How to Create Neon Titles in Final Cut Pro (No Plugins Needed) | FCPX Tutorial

Hey guys, welcome to another Final Cut Pro tutorial.
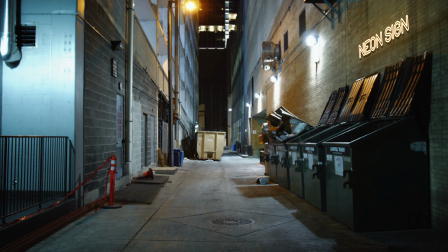In this video I'm going to show you how to create neon titles like this in Final Cut Pro without using any third-party plugins. It's pretty easy to do but there are a bunch of different steps you need to follow so stick around and I'll break it down for you step by step.
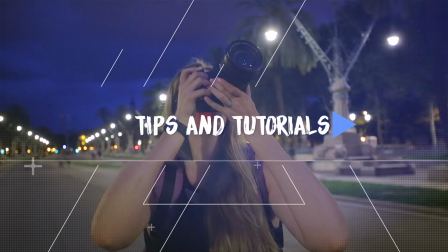The first thing you're going to want to do is to choose the shot that you're going to add the title to. Dark, night time shots obviously work best and you'll want a clip that was shot using a tripod. You can use a moving shot but then you need to track all of the titles and that's beyond the scope of this tutorial.
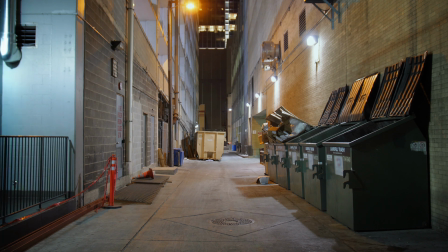I've got this shot here of an alley at night which I'll use to show you how to create a neon title.
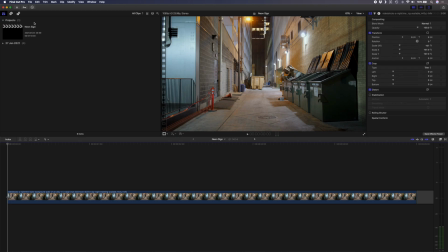Step one is to add your text. I'm going to use a basic title which you can grab from your titles menu or by simply hitting ctrl T. I'll just adjust the length of that title to match the length of my clip by using the shortcut alt square bracket and then I'll come in over here and I'll type neon sign.
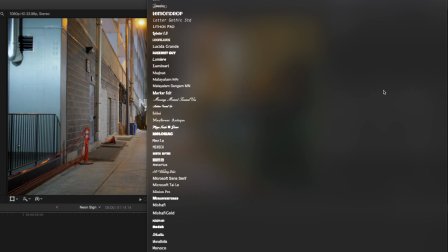I'll change the font to neon glow which is a font I downloaded from dafont.com.
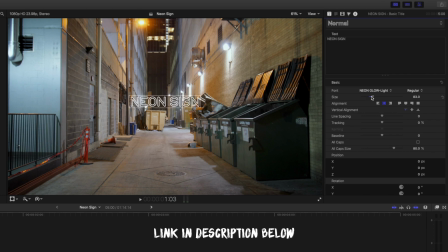I'll put a link to that in the description down below for you. I'll increase the size a little bit and then I'll position it here above these dumpsters.
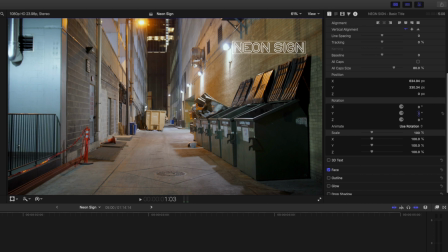I want to make it look like it's on this wall so I'll first go in here and I'll change my rotation to try and get it to look like it's in the scene here on this wall.
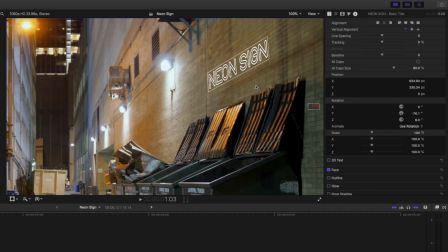What you could do is zoom in just so you can see a bit more clearly but also because you can use these lines here to try and line up to the bricks. Let's put it over here, tilt it a little more. Something like that looks good. So let's just go back and fit this to the window.
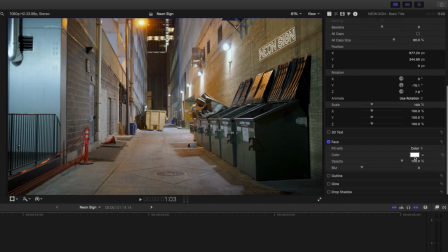I'll go down to my face settings here for the text and I'm going to keep the color white because the neon sign has these white highlights that normally blow out when you shoot them. So I want to keep the white there. I'll drop the opacity slightly and increase the blur a little bit to about there. The reason I do this is because titles are digitally created and they often look a lot sharper than your footage. So dropping the opacity slightly and adding a subtle blur helps them to blend into your scene a little bit better.
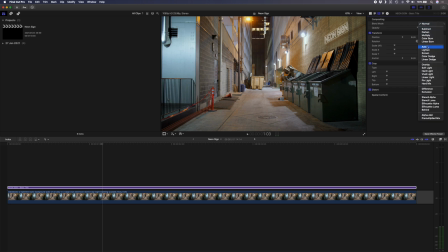Lastly I'm going to go over to my blend mode and I'm going to change that to add. Step two is to add a glow.
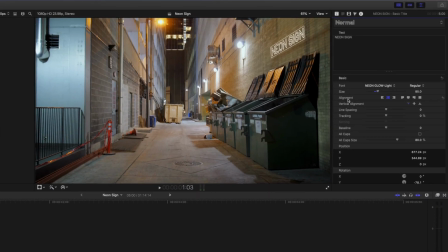So I'm going to add the glow effect by going to my text properties, scroll down to glow and turn that on.
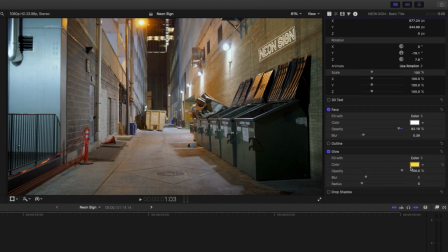I'll click show here so I can see these properties and I'm going to change this color to a more orange color.
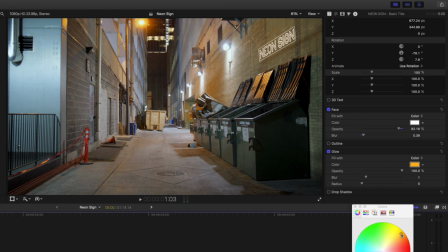I kind of wanted to match the light in the scene that we have already so let's go a little more orange and I'll increase the radius and I'll increase the blur. I'll kind of do that until I get a nice glowing look. Here we go that actually looks like it's lit up.
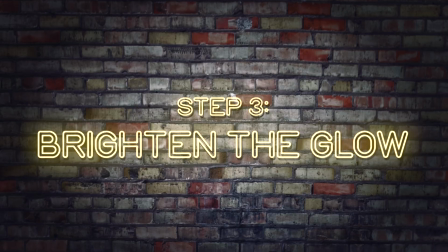Step three is to brighten the glow. I'm going to do that by duplicating this layer.
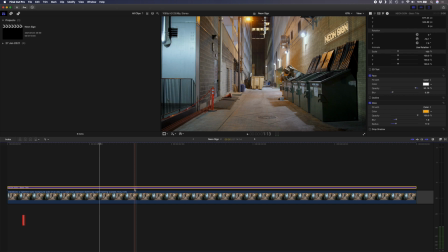You can either copy and paste this layer or a quick way to do it is to hold down the alt key and just drag and drop a new layer on top.
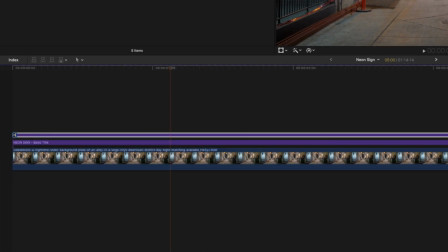I'm going to rename this top layer to neon tube and then I'll hide it using the shortcut key V and I'll rename this bottom layer here to main glow.
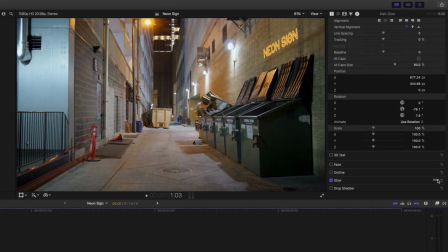I'll come into my text properties, I'll hide the face and on the glow settings here I'll increase the radius and I'll increase the blur a little bit.
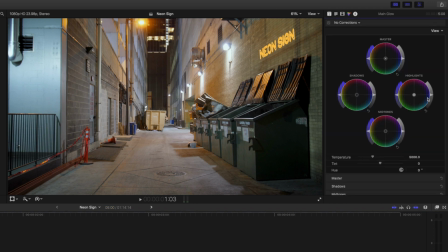Next I'm going to add a color wheels effect here just to increase the highlights a little bit just
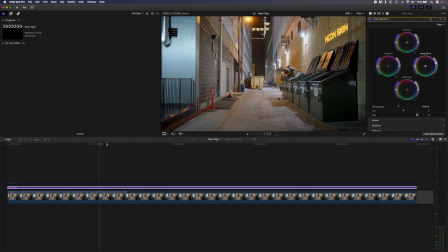to give it that nice glowing neon look and then let's enable this top layer so we can see what it looks like together.
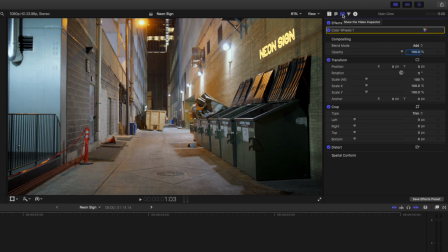Coming back to my main glow I'm going to go over to the film strip here and I'm going to leave the blend mode set to add but I'm going to drop this opacity a little bit just so we create a nice intense glow around the neon tubes here.
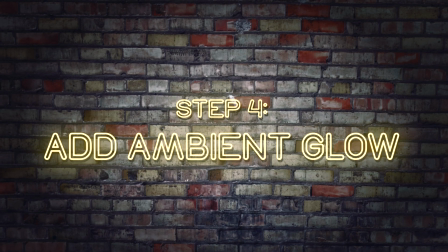Step number four is to add an ambient glow.
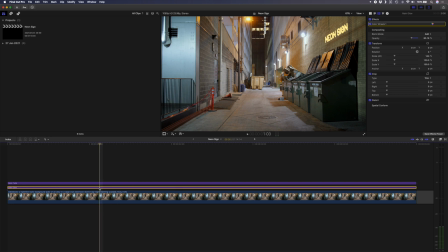In order to do that I'm going to duplicate this main glow layer by holding down alt I'll just drag that below and I'll rename this to
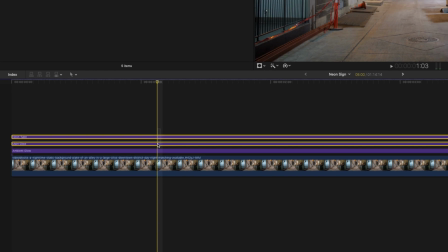ambient glow I'll hide these top two layers for now so we can see what we're working with and on the ambient glow I'm going to take my
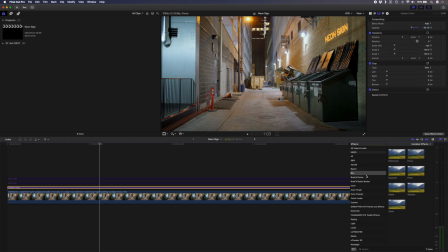color wheels plug-in off and then I'm going to add a blur plug-in so I'll come over here to my effects window and I'll choose Gaussian blur and I'll
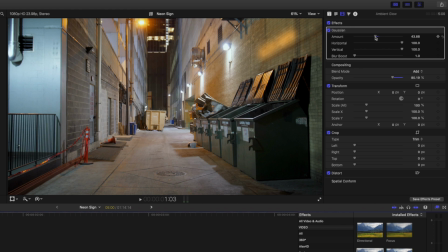drop that onto my title so I'll drop the blur amount and I'll increase the blur boost just to create more of a spread here if you go too far you kind of lose it so right about there looks good and if you want this to be a little bigger you
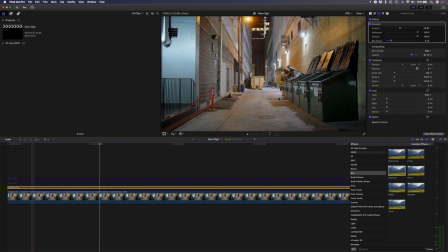can just increase the scale here which i'll show you in just a second but let's first make these two layers active so we can see what
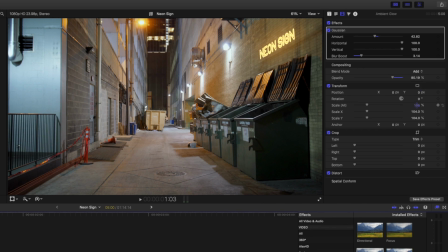it looks like let's come over to the glow here and we'll make it bigger you'll see as i increase the scale it kind of moves off the frame here but then all i need to do is bring it back kind of position it around the sign somewhere there looks good. Now we've got this nice ambient glow around the sign.
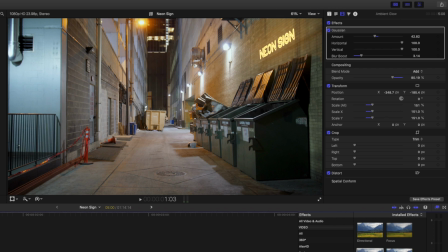If I turn that off and on again you'll see the difference it makes. See it just adds that nice little glow around the sign. Step number five is to add a shadow to create depth. Normally when you look at these neon signs because of the tubes and the way that they're mounted to the wall there is some kind of shadow behind the light.
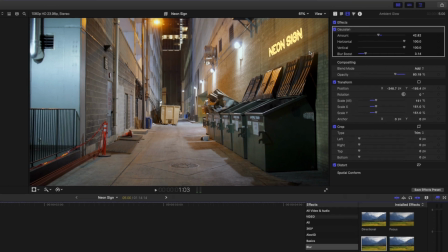It also helps just to give it a little bit of depth. In order to do that I'll take this main glow layer here.
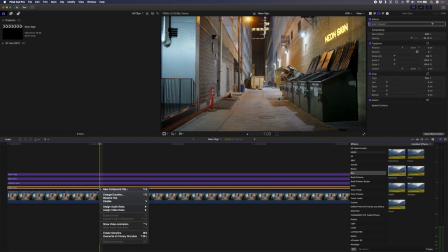I'll duplicate that and put it at the bottom. I'll rename it and I'll call it shadow.
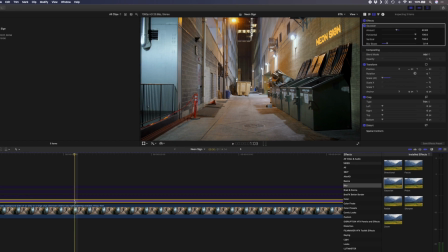I'll hide these layers quickly and then we can come in here, delete the color wheels.
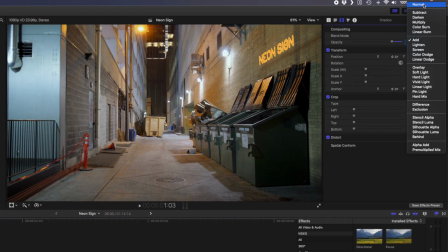We don't need that. Let's set the blend mode to normal and now I want to darken this. So I'll come over to my text properties, come down to glow and I'll take this color here.
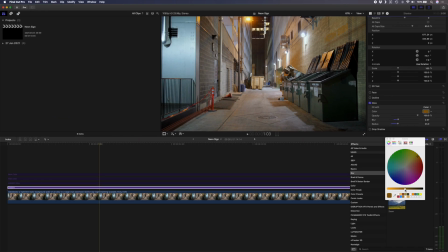I still want the orangey color so all I need to do is just drag the slider down,
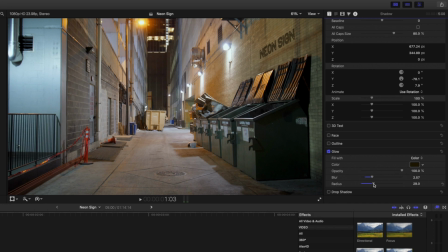kind of get it to a dark orange shadow looking color and I'll increase the glow radius and the blur just to create a nice shadow there behind the sign.
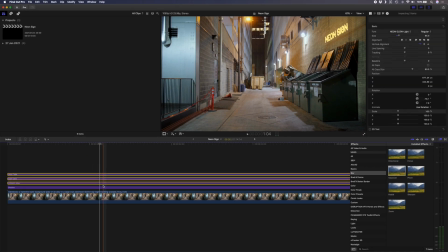Let's turn these layers back on and now what we need to do is select the shadow layer and offset it slightly.
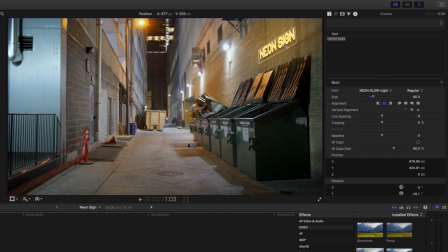So we can drag this and you see if I move this around we've got the shadow. I can just go and position that so it looks like we've got a little bit of depth behind the sign.
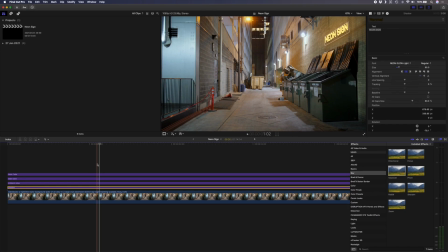Somewhere about there looks good. And that looks pretty realistic to me. I mean if we look at this in terms of the order we built these layers, let's have a look. We first started with just the tubes. We then added a main glow which gives it that real neon look then we added an ambient glow to give it a bit of light around the sun
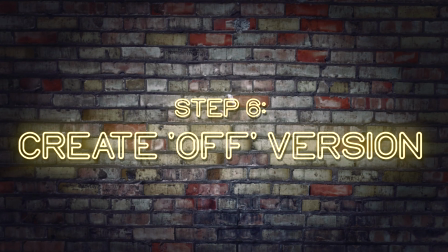and then we added a shadow over here to create some depth step number six is to create an off version of the neon light all the steps so far have shown you how to create the light on version now let me show you how to create the light off version first things first let's copy all
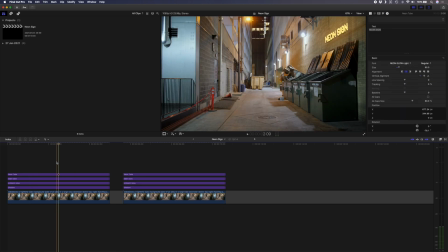of these layers and paste them over here we'll select all of these layers including the footage and we'll hit Alt G to create a compound clip. I'll call that neon sign on. I'll explain why I select the footage as well in just a second.
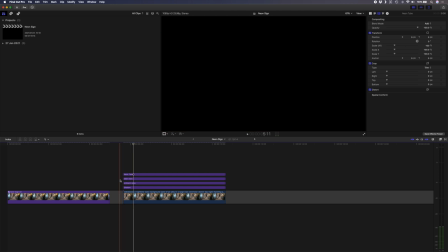And for the off version we're going to go delete the two glow layers and the shadow.
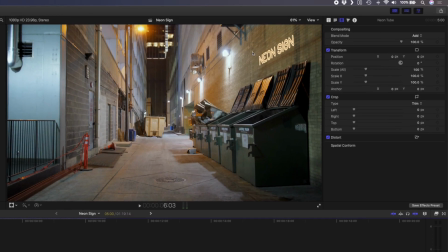I'll select our tube layers and now we want to create a version where this looks like the tubes are there but just off. I'll come over to my text properties here, scroll down and I'll turn face off and glow off and I'll turn outline on. I'll come back over to film strip here and I'll set my blend mode to color burn.
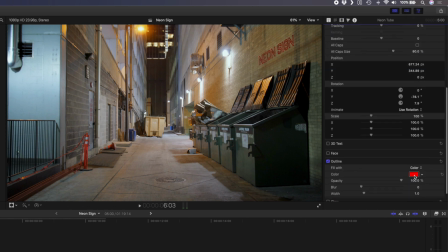I'll head back over to my text properties and I want to change the color here to a dark orangey tube color.
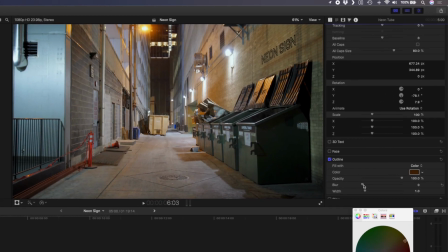This will be what it looks like when the tubes are off. I'll increase the blur a little bit and I'll increase the width.
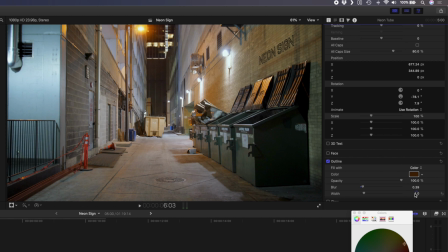Okay that's too much let's let's go 1.3.
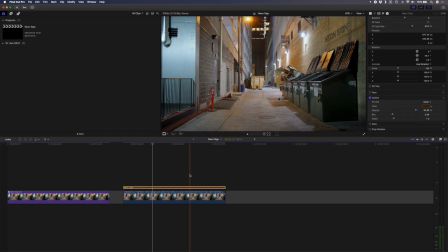I'll drop the opacity a little bit here and now let me explain why when I create a compound clip I include the footage layer. The reason for that is if I hit Alt-G and creates a compound clip without the footage, you'll see how the blending mode changes the way that this text appears on the wall.
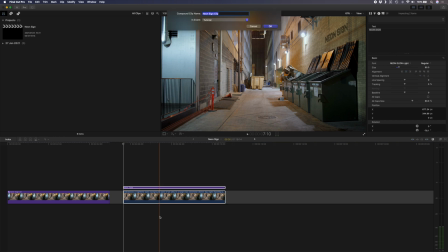So I'll undo that, I'll select both the layers, Alt-G for a new compound clip, and I'll call this neon sign off. I'll drag that on top of my neon sign on layer, and I'll hide that.